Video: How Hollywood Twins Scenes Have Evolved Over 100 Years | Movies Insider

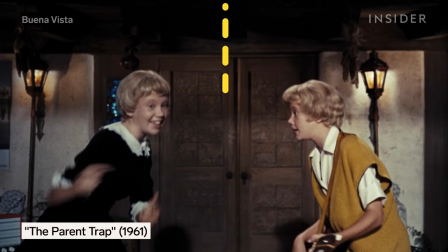(0:01)
Take a look at this scene in 1961's The Parent Trap.
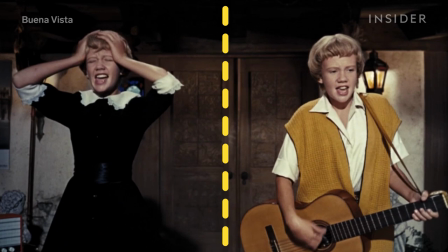(0:05)
It's pretty easy to spot where the shot is stitched together to make it look like Hayley Mills is playing two twins.
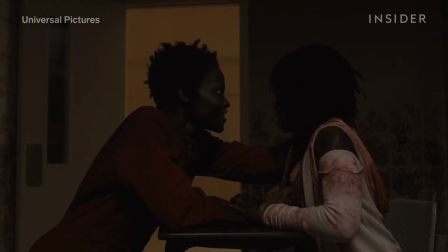(0:11)
Now take a look at this shot from the 2019 movie, Us. Lupita Nyong'o appears to be head-to-head with her doppelganger, who's clutching her neck as they grab each other by the wrists.
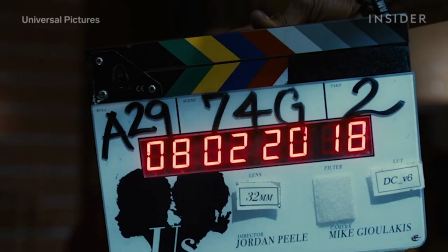(0:22)
To pull off this scene, director Jordan Peele needed much more than a simple stitch.
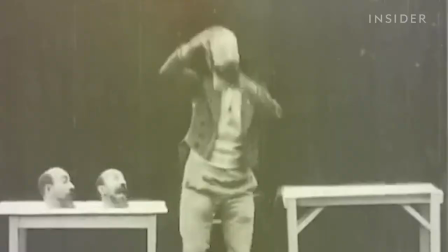(0:27)
But creating complex twin shots like this one required a lot of building blocks over more than a hundred years of innovation.
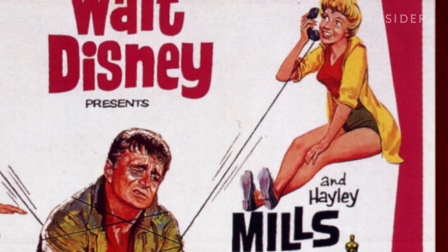(0:34)
So, how did it happen? Having one actor star in dual roles was a popular novelty in the silent film era and in the early talkies.
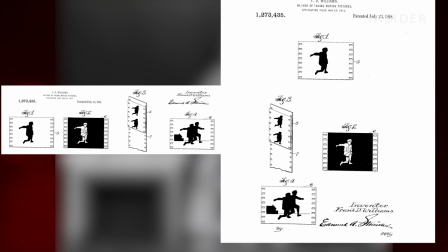(0:47)
See this shot from 1898, where the illusionist Georges Méliès created four moving versions of his head in one frame?
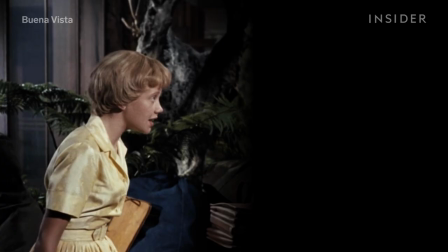(0:55)
It was accomplished with the use of matte shots, which were kind of like old-school green screen composites created by blocking parts of the camera lens.
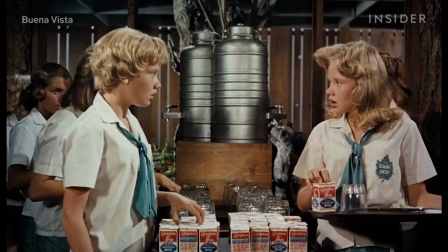(1:03)
It was with Matt's that the first split-screen effects were pulled off. This is the traditional twin technique you probably associate with the parent trap.
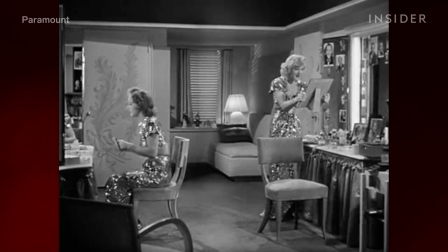(1:11)
You shoot the scene twice, with the actor and a stand-in switching places, then combine the two strips of film into one.
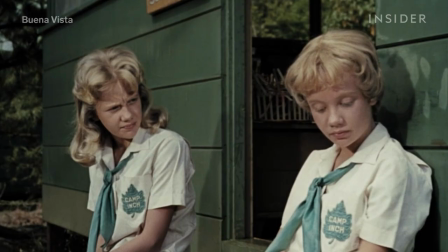(1:17)
To disguise the seam, filmmakers make use of background elements in the shot, like a doorframe.
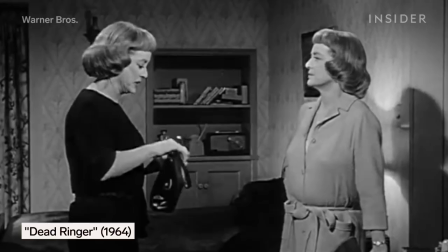(1:22)
You can see that in A Stolen Life with two Betty Davises, Or here, where the actor played twins again in Dead Ringer.
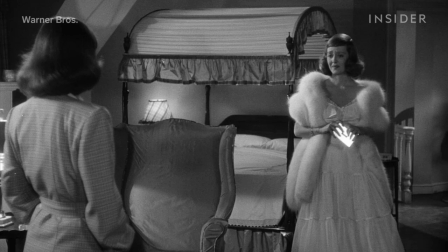(1:30)
In these movies, you can also see the use of the classic over-the-shoulder technique, where the actor speaks to a stand-in filmed from behind.
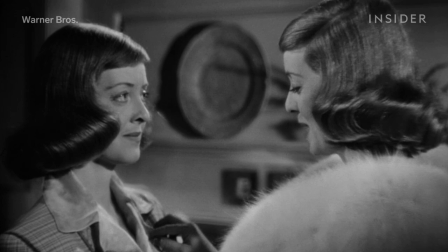(1:37)
Split screens got complicated when one twin had to interact with another.
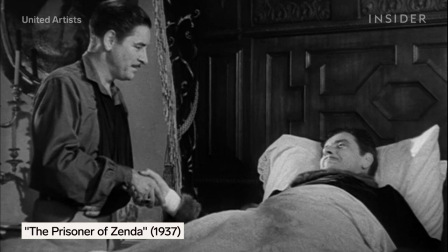(1:42)
Take this scene from The Prisoner of Zenda, where Ronald Coleman shakes hands with his identical cousin.
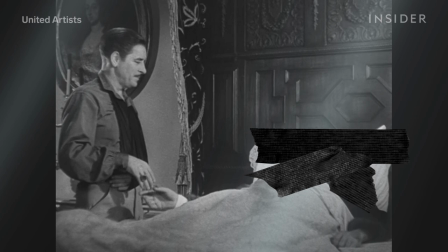(1:47)
The filmmakers put glass in front of the camera, part of which they covered in masking tape to mat out the head and shoulders of the actor's double.
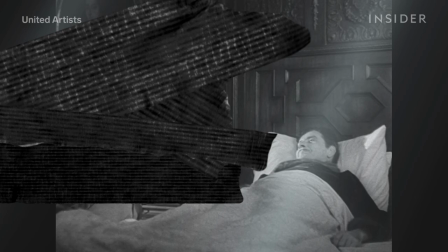(1:54)
After filming the scene, they ran the film backwards and filmed it again with the actor on the other side, this time matting out everything but his head and shoulders.
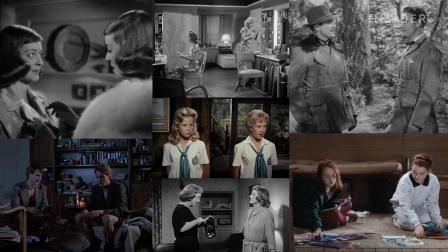(2:03)
That's a lot of work for a handshake shot that's only a few seconds long. The split screen also usually required filming with a locked and fixed camera,
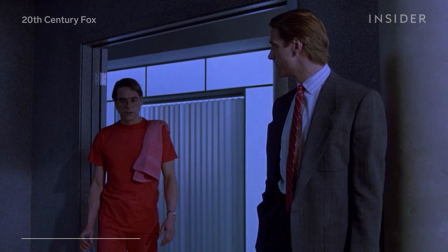(2:11)
resulting in shot compositions that could look very designed, with a sort of butterfly symmetry.
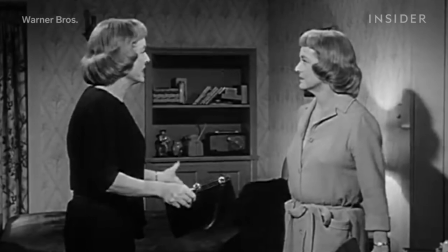(2:16)
So how did you get from that to a shot like this, from David Cronenberg's horror movie Dead Ringers?
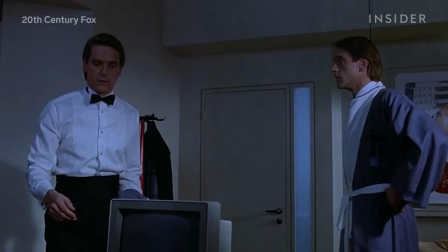(2:22)
In this film, not to be confused with the earlier Bette Davis movie, Dead Ringer, Jeremy Irons plays a disturbed pair of twin gynecologists.
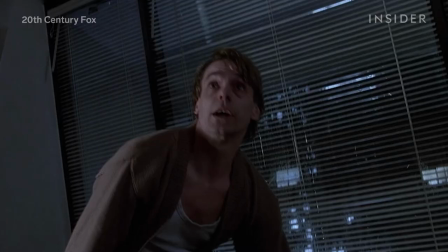(2:31)
The movie was a big deal at the time because of how dynamic its shots were.
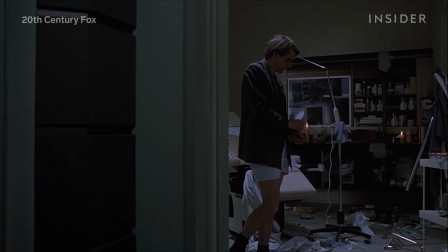(2:35)
In this scene, for example, you see the twins walk and talk together, while followed by a fluid moving camera.
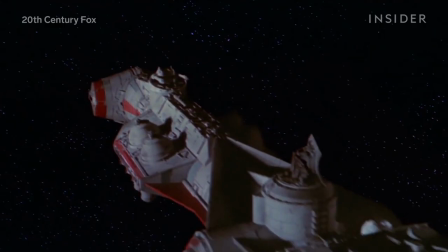(2:41)
And a shot like this was only possible because of innovations from Star Wars,
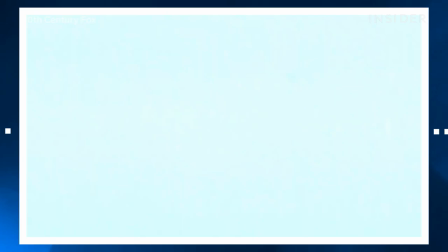(2:46)
which in 1977 was the first film to extensively use motion control cameras.
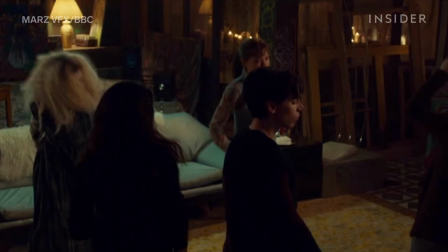(2:51)
This was groundbreaking for twin effects, because directors could now program precise, repeatable camera movements to replicate the same shot over and over again.
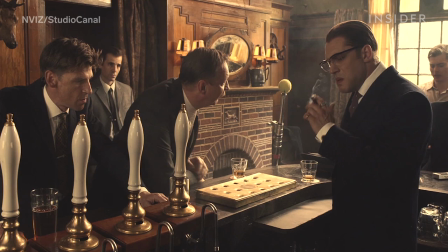(3:00)
This helped visual effects artists film clean plates with no actors in them, and use those plates to help merge people into the scene in post-production.
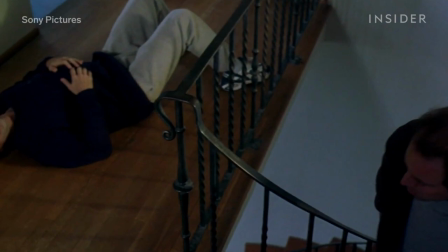(3:08)
Motion control became a mainstay of twin movies,
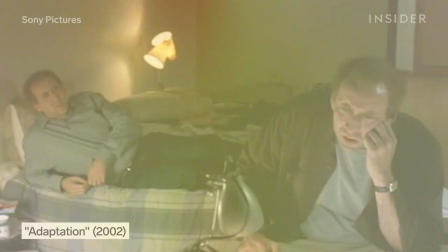(3:11)
and in 2002 it was among several techniques used to create the 130 twinning shots in the movie Adaptation,
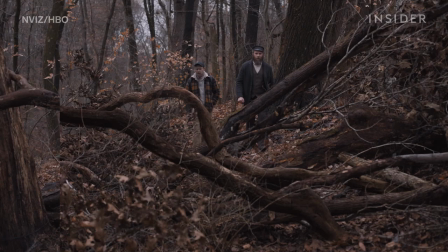(3:18)
where Nick Cage plays the identical Kaufman brothers. One way the filmmakers made the effects invisible was with green screen composites.
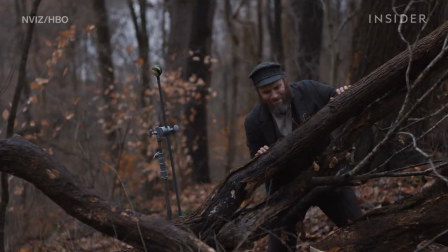(3:26)
That's when you film a twin on a green screen, isolate them, and comp them into a shot with the other twin,
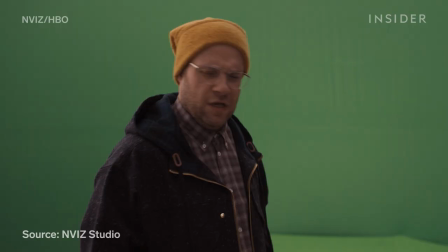(3:32)
as seen here with the two Seth Rogen characters in An American Pickle.
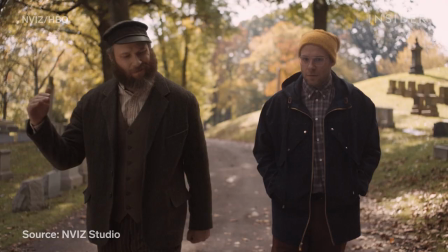(3:36)
For this scene, Seth walked on a treadmill in front of a green screen, so that when his two characters were comped together, they'd move at exactly the right pace.
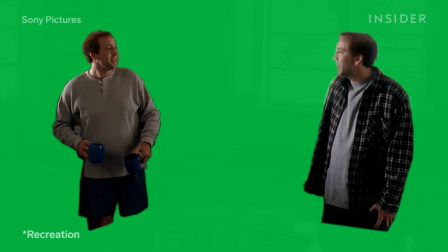(3:43)
In adaptation, the green screen method only worked for about 20% of the twin shots. mostly in scenes that took place indoors.
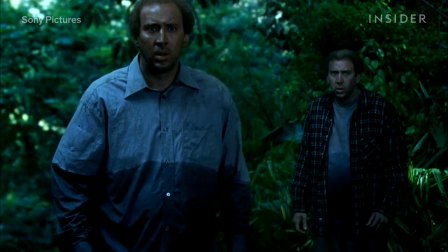(3:51)
Outdoors, green screens can create issues with green spill when that green light ends up in places you don't want it.
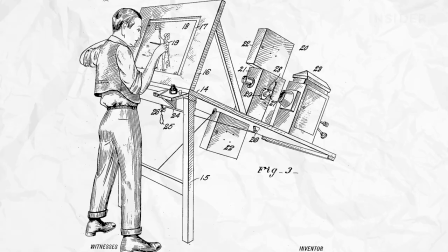(3:57)
In these cases, the filmmakers on adaptation turned to rotoscoping, which essentially means tracing by hand.